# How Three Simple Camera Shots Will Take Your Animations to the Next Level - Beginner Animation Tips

In this video, I'm going to show you how to improve your animations using just 3 basic camera shots. Hi there, my name is David Arundel, otherwise known as the Extraordinary Tourist and sometimes known as the Lazy Animator. In this video, I'm going to talk about 3 basic camera shots that you should be using in your animations that will make your work look more professional.
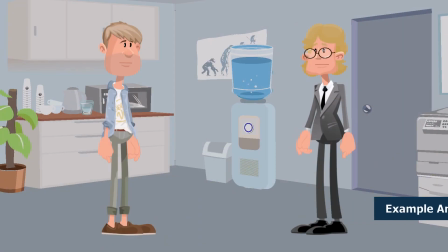0:29 Oh, hey Chad. So, you're the new guy then?
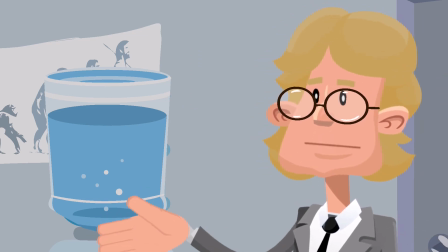0:34 Yep, great. Good to see you got dressed up there, Chad.
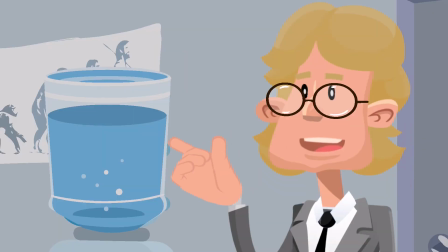0:40 Yeah, well, right, guess I'll see you later.
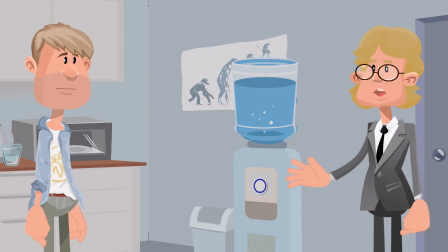0:45 I got things to do. Right, see you, Tet. Bye, Chad. Well, I think that went well.
Knowing how to use the camera is one of the most important skills you can learn. Incredibly, learning just 3 basic camera shots and when to use them is all you need to take your work to the next level.
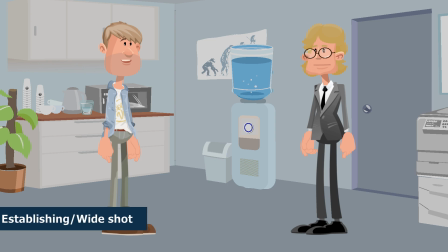1:04 3 shots are the establishing or wide shot, the mid shot, and the close-up. Knowing when to use each of these shots comes down to understanding that the camera is your viewer's eyes. It's up to you to point their eyes at what you want them to focus upon. It's also important to understand that when people use their eyes, they never look at any one thing for too long. Their eyes are always moving. This is why it is good practice to never show the same camera angle for more than a few seconds,
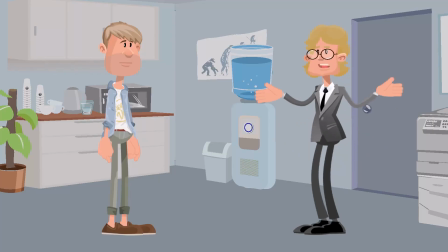1:38 and extremely bad practice to show one continuous shot of your whole scene. When planning out your scenes, it's very common to start out with an establishing or wide shot of the whole scene.
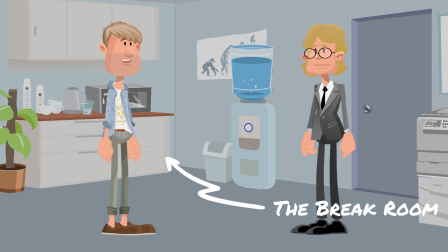1:50 This shows the viewer where your characters are located and who is in the scene with them. If your characters are in a building, it can sometimes be useful to show an establishing shot of the building exterior,
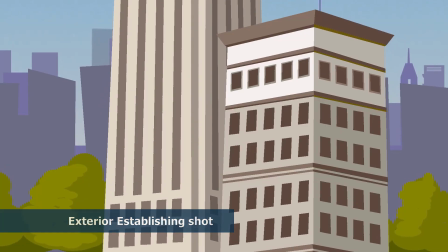2:04 with the sound of one character's voice talking.
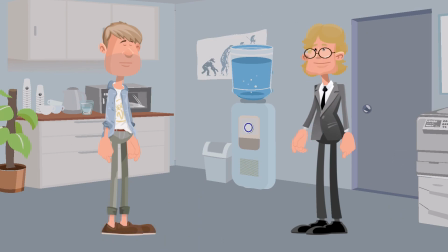2:07 Then switch to an establishing shot of the interior, with all your characters and the same character still talking. This will connect the exterior location to the interior room of the building.
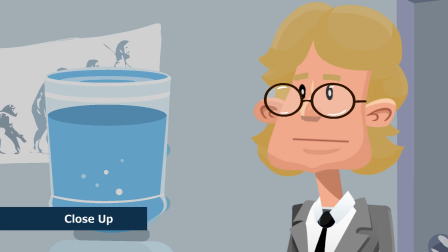2:19 The mid shot and the close-up are 2 shots you should be using a lot. Both of them bring your viewer closer into the action, making them feel more engaged in your story.
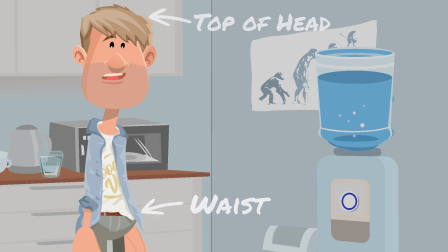2:30 A mid-shot shows the character from the waist up to the top of their head. More than one character can be in a mid-shot if they are close together. Generally, you would cut to a mid-shot of your characters after the initial establishing shot, specifically a mid-shot of the speaking character. A mid-shot can be used to show another character's reaction, something being said to them, by a character in the same shot.
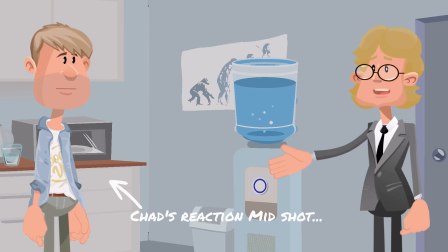2:55 Good to see you got dressed up there, Chad. Yeah.
If the characters are not near each other, you could also do this by cutting back to your wide establishing shot.
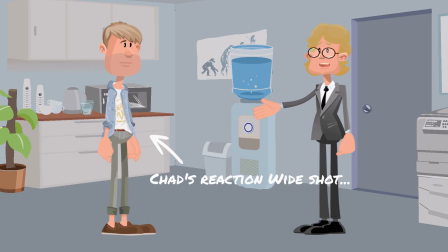3:05 Good to see you got dressed up there, Chad. Yeah.
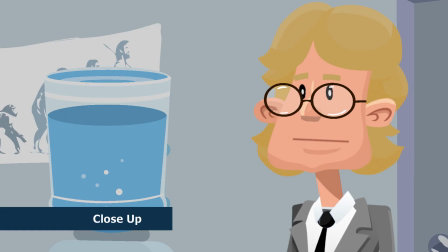3:08 A close-up shot usually shows a character from about the top of their shoulders to
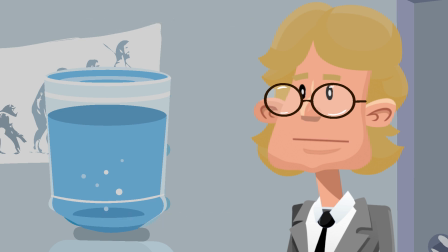3:14 the top of their head and is used to focus your viewer's attention on what the character is saying. You can also use a close-up to focus on specific objects in a scene that a character may be talking about or pointing to.
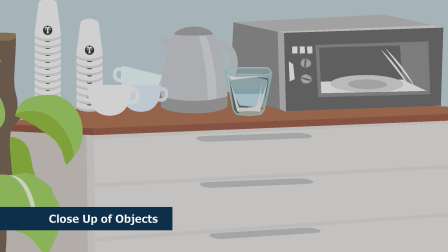3:28 Show the close-up of the object as the character talking about it continues to speak off camera. You can also use close-ups for reaction shots. As with focusing the viewer's attention on objects,
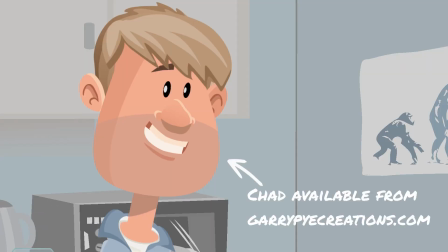3:40 show a close-up of the character's face reacting to whatever another character is saying off camera.
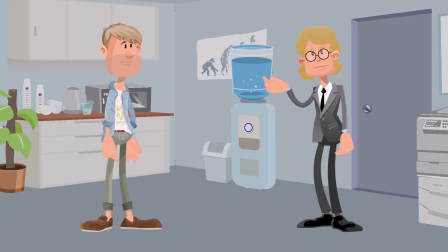3:46 Let's take a quick look at how these shots can be used together. When filming a scene, the standard method is to begin with an establishing shot,
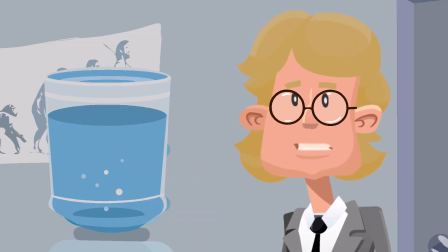3:55 then swap between mid-shots and close-up shots depending on which character is speaking and what is being said.
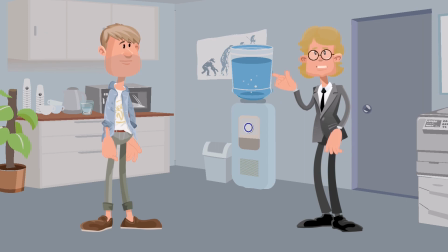4:02 Occasionally you can throw in a wide shot in place of a mid shot for variation if the scene is particularly long.